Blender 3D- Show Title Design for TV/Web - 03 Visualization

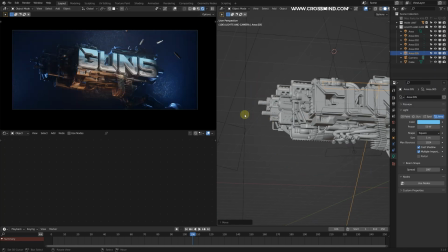1704s
So I'm assuming on these areas which look pretty dark at this moment. So I'm assuming the muzzle flash when the blast happens. So those things can add some lights here. Instead of adding some fake light, we can actually use those. So we can sync sort of lights with the actual blast.
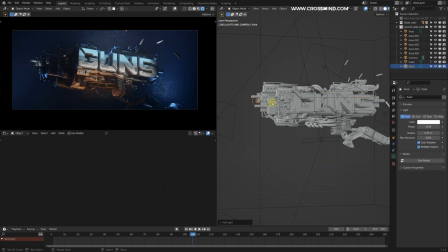1722s
So here I'm going to bring one light source point, and let's make this warm color,
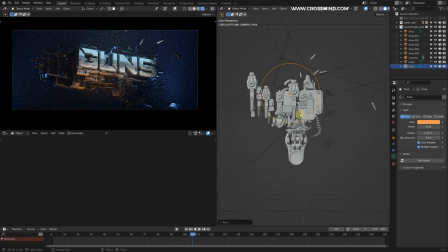1728s
and we just want to cover this whole area.
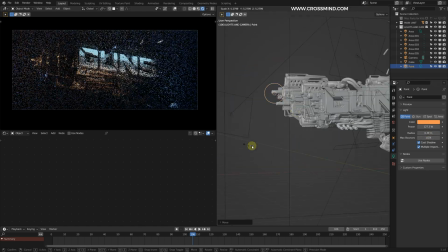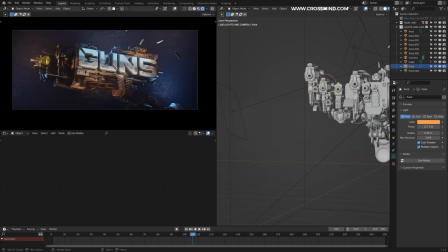1739s
So similarly, I think this looks pretty dark. Even now, after adding the light, we need some more lights here.
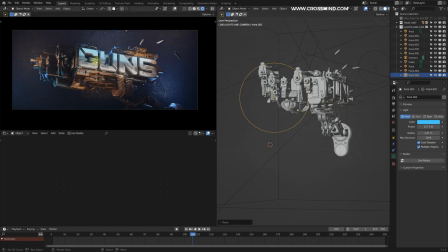1745s
So let's see. I'm just trying to keep all these parts as vivid as possible instead of using one light for one direction.
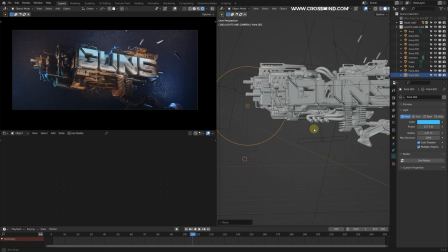1754s
In every direction, I'm going to scatter a few lights of different colors, warm, the shades of the warm and blue.
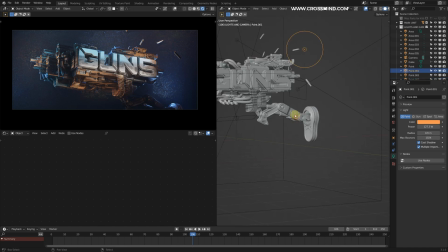1762s
And some of these parts on the stand can also have some sort of very small light.
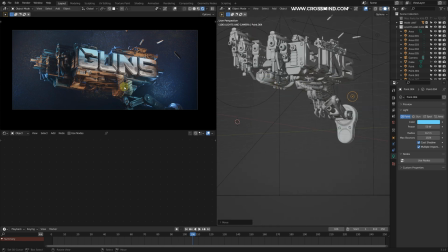1775s
So although this looks fine, I think the
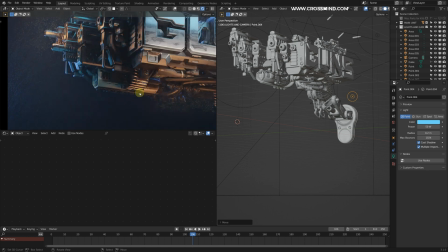1778s
bottom side of the silhouette is still merging up with the rest of the background. So these could stand out a little.
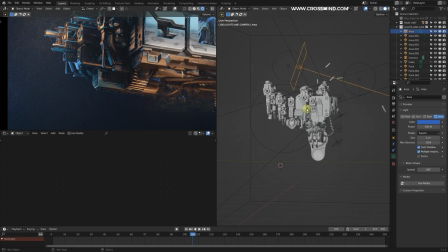1785s
Let me grab a copy of this.
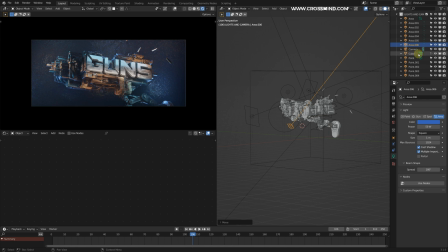1791s
And for the fog that we have, this cube, we can reduce the density for this 0.005 instead. Let's bring this down.
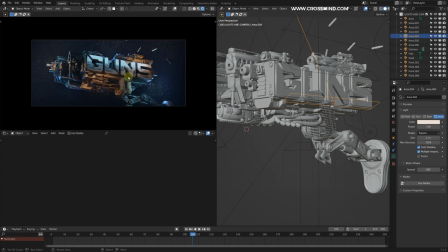1802s
Let me just reduce the intensity for this one because we want that metallic shader to stand out a bit instead of making the entire thing flat.
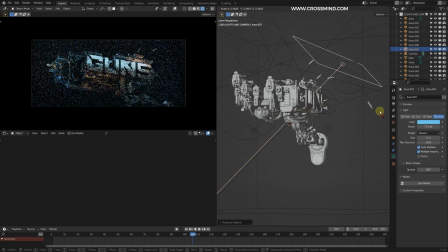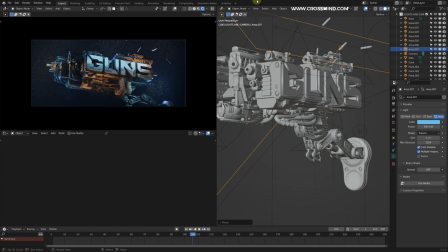1816s
I think this part is kind of looking way too warm. We should split this up into two lights.
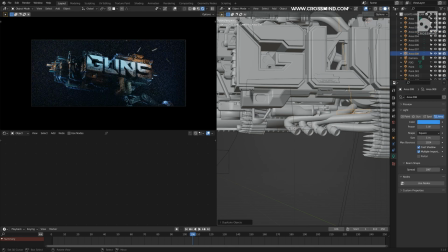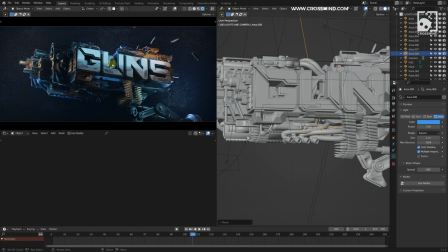1830s
So I totally forgot about the red LEDs we were talking about. So some of these parts, like the inside, could have a sort of emission going on.
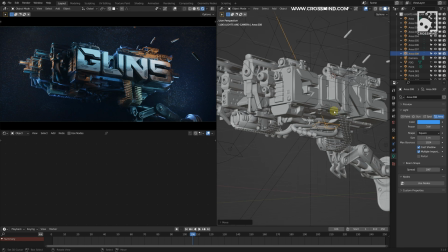1838s
Maybe make a duplicate of this.
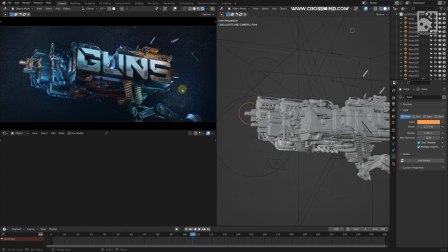1843s
So sorry about the jump. My recording software crashed.
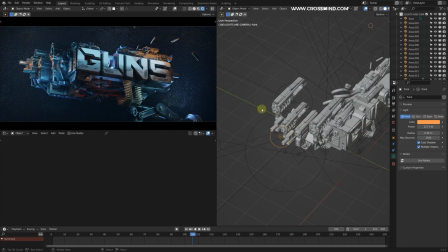1847s
In this part, I have added another light. This was looking quite dark.
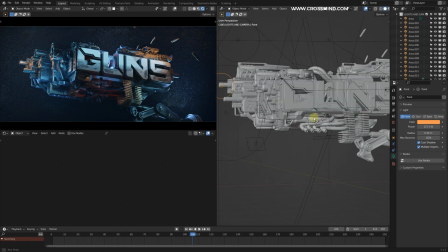1852s
Again, instead of keeping lights bigger in the shapes and trying to cover the large areas, I'm trying to keep these as small as possible and add as many shades as possible of the warm and blue.
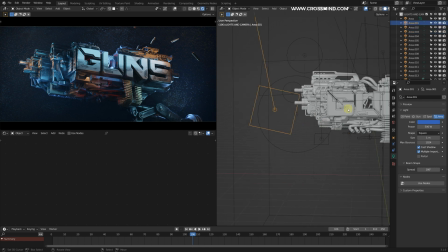1865s
And this is the only way we can add sort of vivid colors into this composition, because we don't have much of the colors going on in the models. So we could kind of hack this visual with the lights. All right, so I'm not going to add more lights at this moment, and I think this looks fine.
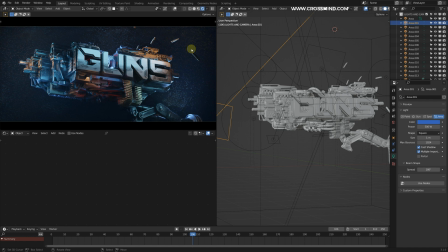1884s
I'll see if later on if this needs some more work. So instead what I'll do is start bringing in the smoke and fire muzzles, the flash VDBs, and see with all those in place how it turns out.
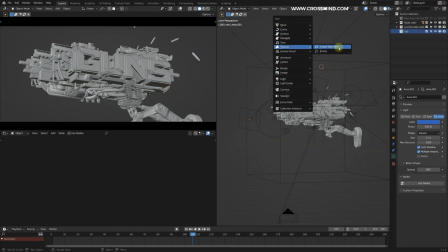1901s
So let's create one volume and import open VDB.
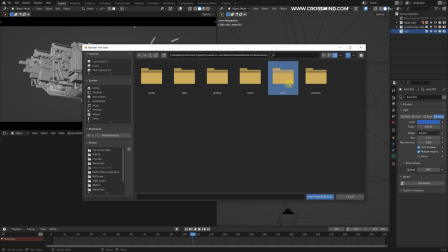1907s
So I'm going to use the upres data. So when you simulate with the month of flow, you have this low resolution simulation. Then after you add the noise, you have high resolution data. So that is stored into the noise folder.
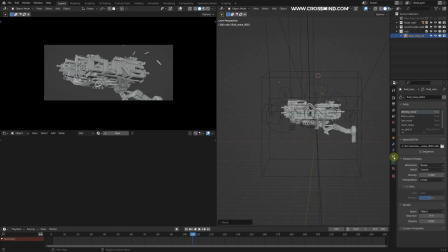1921s
So let's grab this one, and in the properties, let's make this one sequence. So the VDB have 60 frames. Let's add 60. But for some reason it's not showing up here.
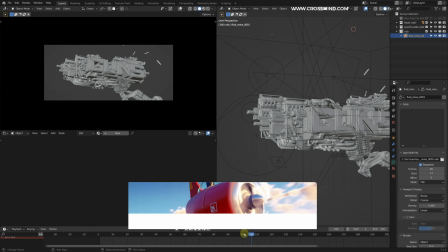1933s
Sorry, my timeline is sort of at 106 frame. Stupid issue.
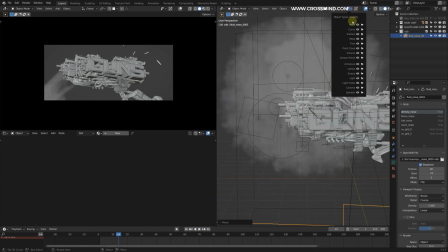1940s
So let's hide the lights and camera.
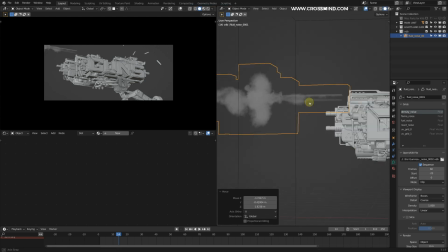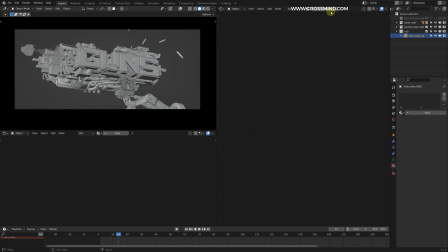1952s
So let me assign a shader onto this one.